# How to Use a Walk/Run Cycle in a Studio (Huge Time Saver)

So in a studio, when it comes to walk and run cycles, they usually have a special department that takes care of it. So what you'll get as an animator is a generic walk and run cycle for basically every character on the show. Down the size of the studio, sometimes you'll even get different angles for that character. The point of this is to save time, because it would be super annoying if you had to redo a walk cycle for the same character every time they walked, in every single scene. Instead of building like 20 different walks for one character, it's better to have one really good walk that you can modify later. That's where the challenge happens. The challenge is, can you adapt that generic walk to fit your scene? Because usually it's not going to fit with the storyboards, you're going to need to change it in some way. For example, sometimes characters will be walking and talking with their hands. Sometimes they'll be walking towards the camera, maybe even taking from a walk into a run. So it's really good to know how to modify generic walks in the most efficient way possible, because you're going to be doing it a lot. So let's take the generic run cycle we did in our last live stream and adapt it to a scene just as if we were working in a studio. So for the premise of our scene, let's have our character scared, right? So we have to adjust the upper body. And to keep things interesting, why not have him run towards the camera? So we're going to have to change the run in perspective. Sounds tough? Let's jump into Toon Boom and figure it out.
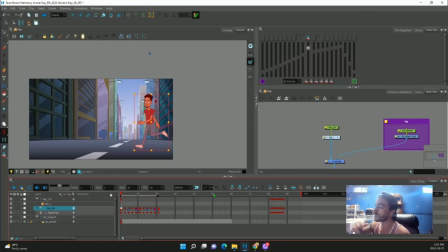1:23 We brought in our run cycle that we did during our last live stream. We created a template and brought it in the scene. If you don't know how to do that, there's a video in the description showing you how to create a template.
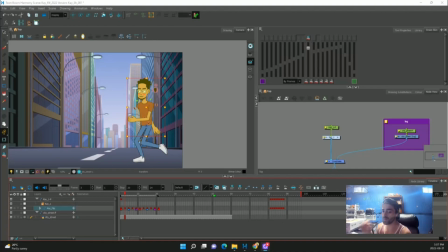1:33 So I find when I'm modifying a run cycle, it's very, very important to keep the peg layers organized. What I mean by that is make sure you're working on the correct peg. So for example, in this run cycle, if we're on our master peg and we get rid of this keyframe, see how our character moved up a little bit?
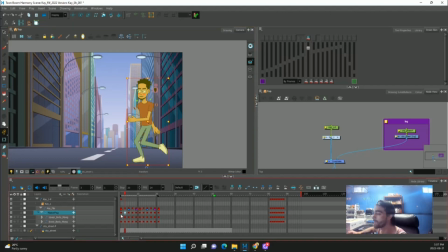1:52 So the up and down movement is happening on this layer. So I don't want to work on that because I like how it is. But all this movement, so his arms, if I get rid of this keyframe, see how his arms move back? So his arm movement and everything on the upper body is happening on the upper body peg.
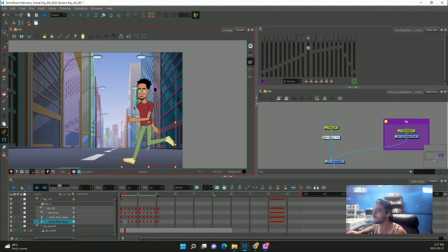2:10 If we look at the legs, same thing. Get rid of this. That's where the leg movement is happening. So make sure you're working on the correct layer. For us, we're just going to worry about the upper body, because I don't want to change the legs,
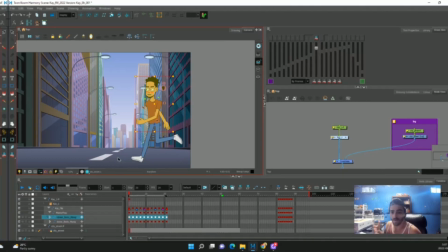2:25 I don't want to change the up and down, I just want to change his upper body. I'm going to collapse the upper body layer so it's closed, and now we're going to get to work.
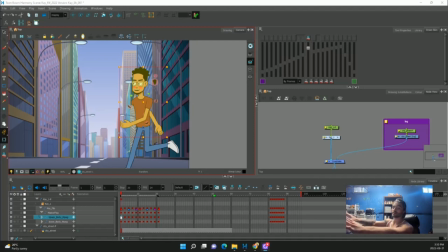2:34 So I want his arms to kind of be out in front like this, and his head to be back, his eyes are up, and he's really, really scared. That classic scared posture. So we don't actually need any of these frames.
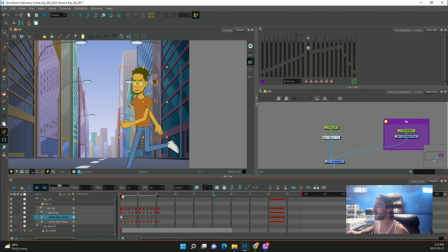2:48 I'm going to go in and get rid of them. So now, if we just play through, his upper body doesn't move. Let's try and adjust this a little bit.
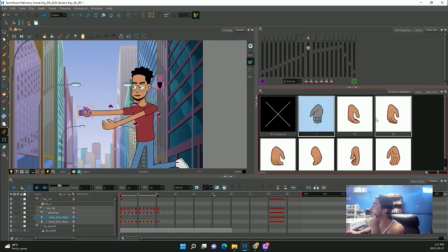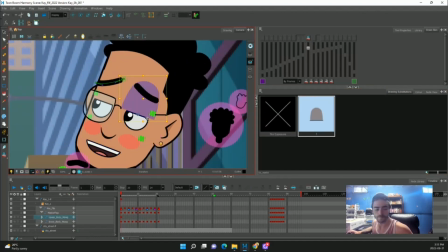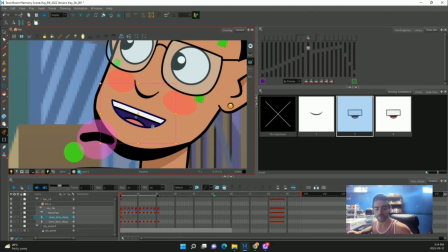3:09 We're just going to, a real quick cheat.
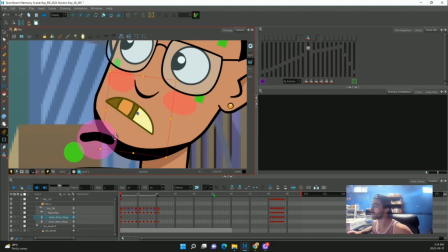3:14 I'm just going to flip the mouth, like that. Since I'm never going to like change the mouth position, and I don't want to draw a new mouth, I'm just going to flip it.
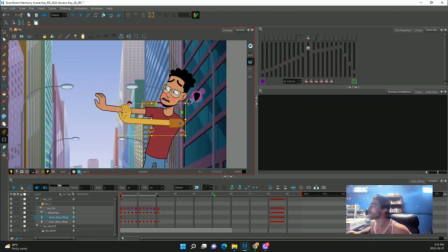3:25 So he looks sad. Maybe if we have his hands like this, that looks better.
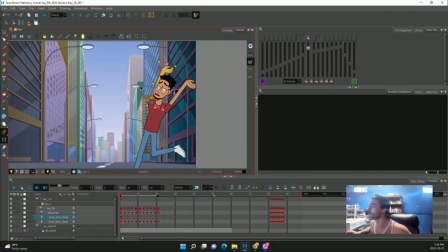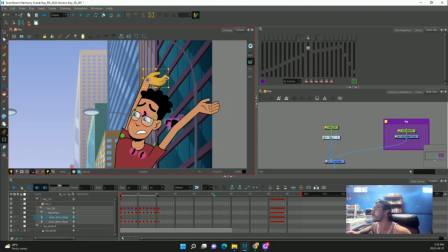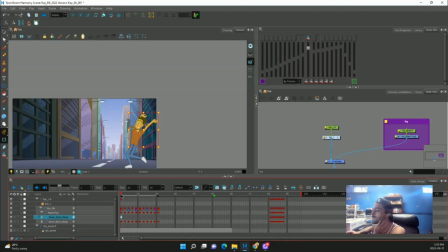3:41 Our main pose is blocked in. If we play through, right, he's looking pretty scared, right?
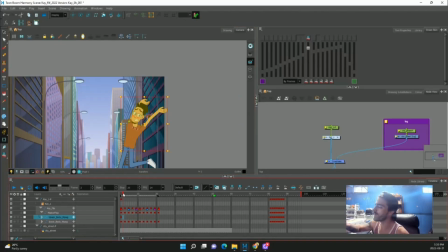3:48 His arms are back, his eyebrows are up, but he's looking pretty stiff. So we can go in now and add a little bit of like rocking with the arms, some leaning with the head, right, to kind of loosen this guy up just a little bit.
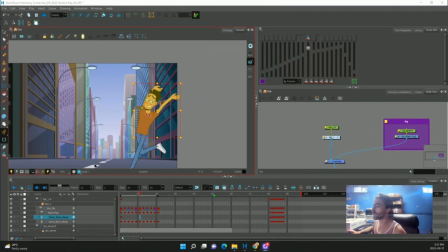4:01 Since his arms are up, he's not talking or anything, we can kind of make this like a cycle of its own.
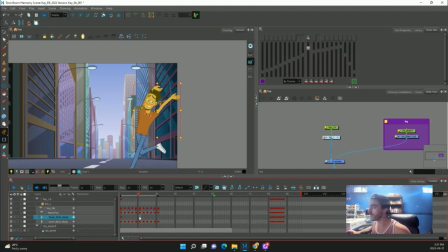4:06 So we'll copy this frame here and here. And now as this is the passing position, as he passes, we'll have the arms
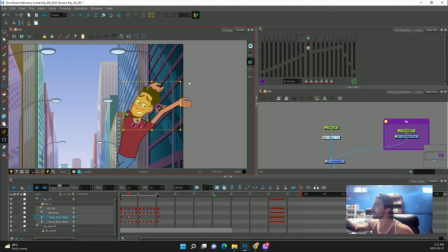4:22 drag back a bit. Same with the head, and why not the whole upper body?
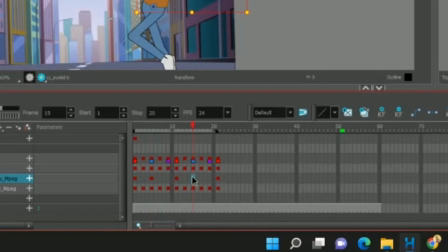4:27 We'll copy this to this passing position.
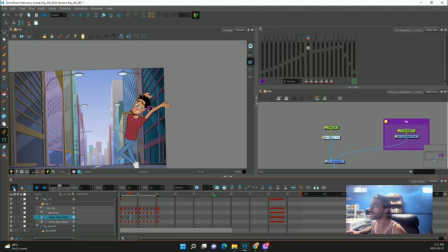4:32 Now when we play this, right, there's a little bit more movement. We'll add some tweens and see how it looks.
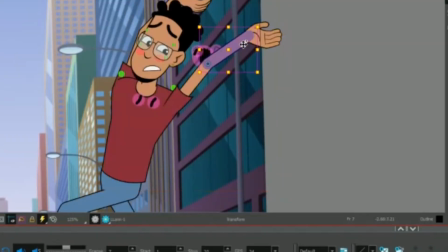4:40 Right, that's okay, pretty loose. I want his arm to drag just a little bit more,
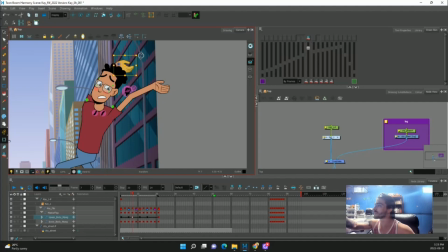4:50 so they don't stop at the same time as the head. I'll copy this frame here, play through this,
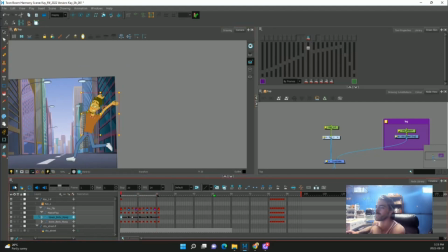4:59 right? He has a little bit more movement. He doesn't look as stiff. The last thing, we're going to grab these frames, convert it to 2s,
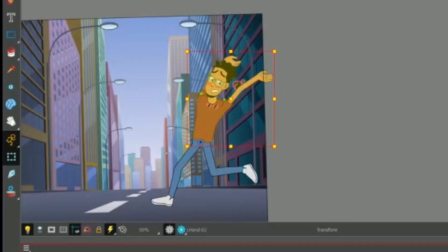5:11 and now we should play through, and there we go.
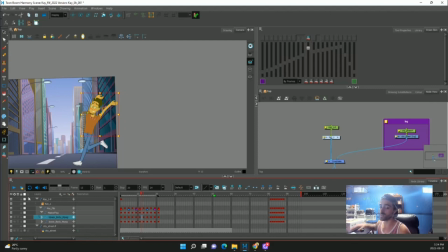5:16 We have our scared run cycle. All that's left to do now is to bring him forward in the camera, and this is the hard part.
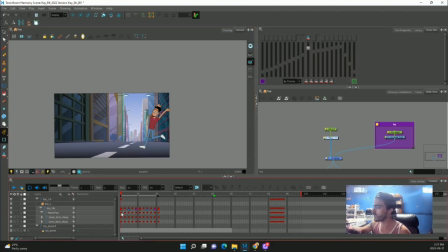5:24 We need to know the right pegs to work on. So I already don't want to work on the master peg, because that's the up and down movement. I don't want to work on the upper body peg or the lower body peg, because that's the leg and the arm movement. So usually in a rig, there's a couple layers above the master peg that you can work on.
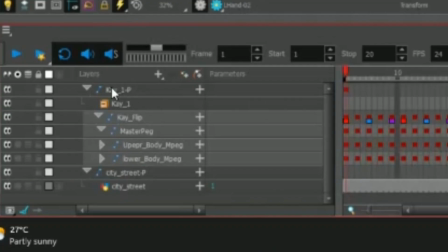5:42 In this case, we have our flip and our K1 layers.
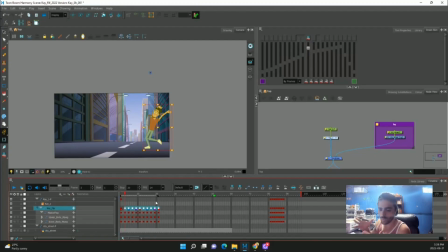5:47 So these keyframes actually don't hold any animation, so I can get rid of that.
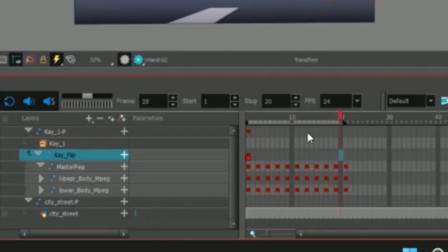5:52 So now we have 2 blank layers that we can use,
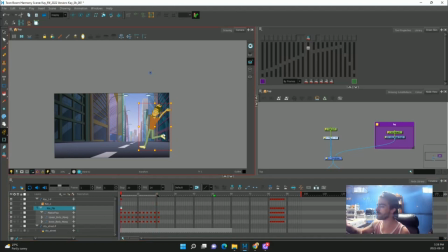5:56 and I want to use 2 of them because I need to use one layer to bring my character screen left across the screen, and I can use the other one to scale him forward. So keeping those 2 things separate is really going to help keep me organized, and also if I need to make any modifications, it's going to be very, very easy.
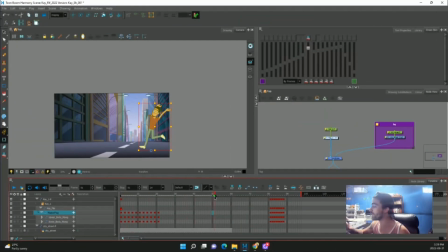6:16 So our scene is going to be 50 frames or 51 frames long.
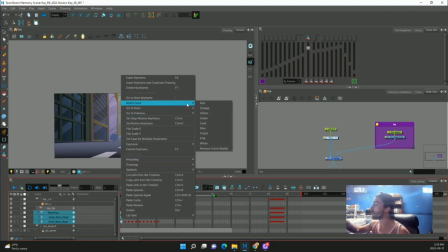6:20 So the first thing I want to do is mark the beginning and the end of my cycle.
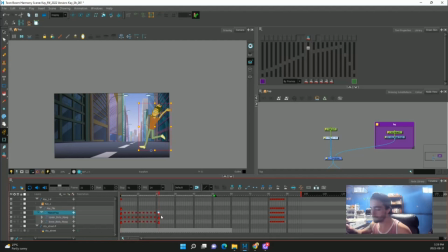6:28 This way, because I'm going to have to copy and paste these, I know where one cycle stops and one cycle ends. I'm going to go a little bit past the ending of my scene, right to the end of the cycle, and do a keyframe here.
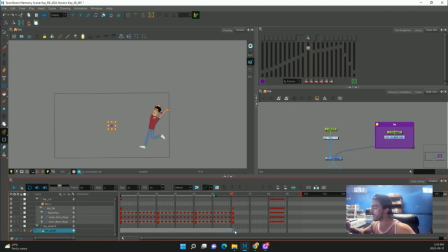6:41 Extend our background, F5.
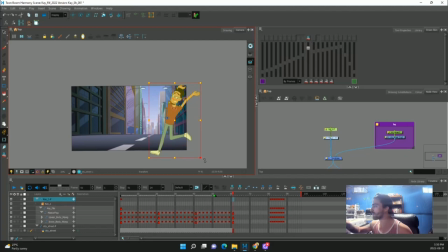6:42 So I'm going to go on my K1 layer, and I'm going to scale my guy way up like this, because he's running very, very close to the camera. Put a tween on this. He just goes, whew.
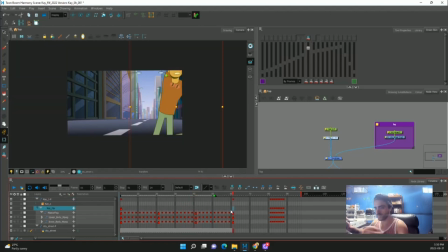6:55 Now I'm going to take my flip layer, and I'm going to bring him kind of across the screen like this, and maybe a little bit up as well. So now I can do a tween,
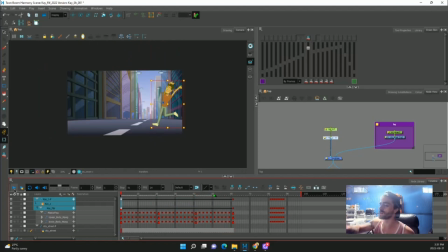7:18 and there we go. Now he's running towards the screen.
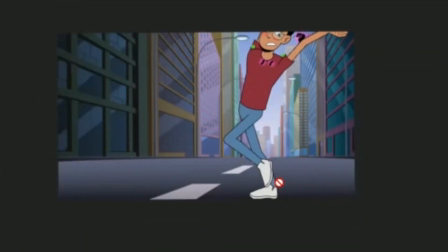7:24 But the thing is here, see, look at his feet. He kind of looks like he is on roller skates.
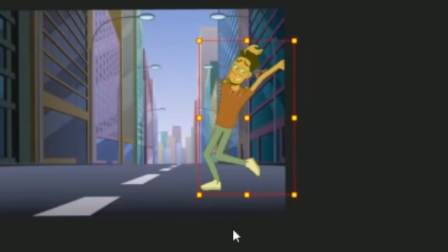7:29 If we step between frames, we'll see his foot here is sliding big time. So that should not be happening. When his foot's back here, he should be propelled forward.
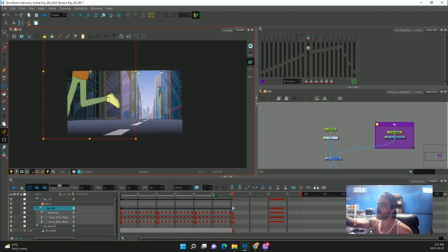7:43 So what I need to do is bring him screen left even more.
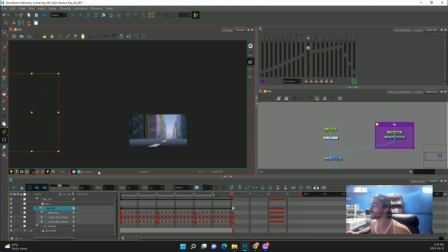7:48 Let's do a crazy one. Let's go like this and see what happens.
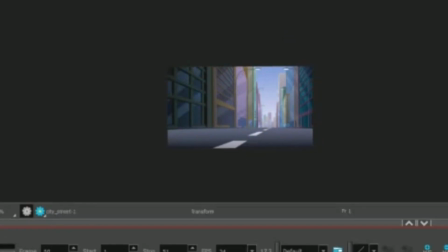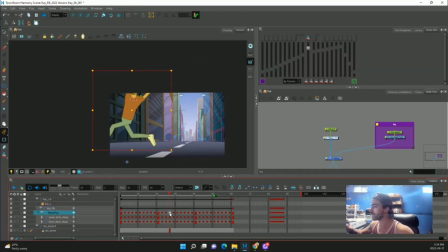7:56 So if we take a look, 1, 2, that actually is okay, because it kind of, his foot is moving, but he's covering the same amount of distance relatively.
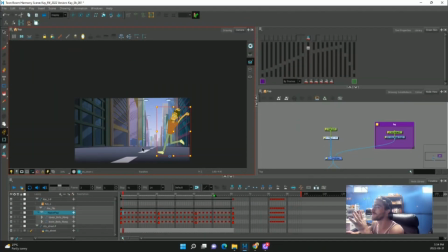8:08 I'm happy with my scaling and how much he's moving.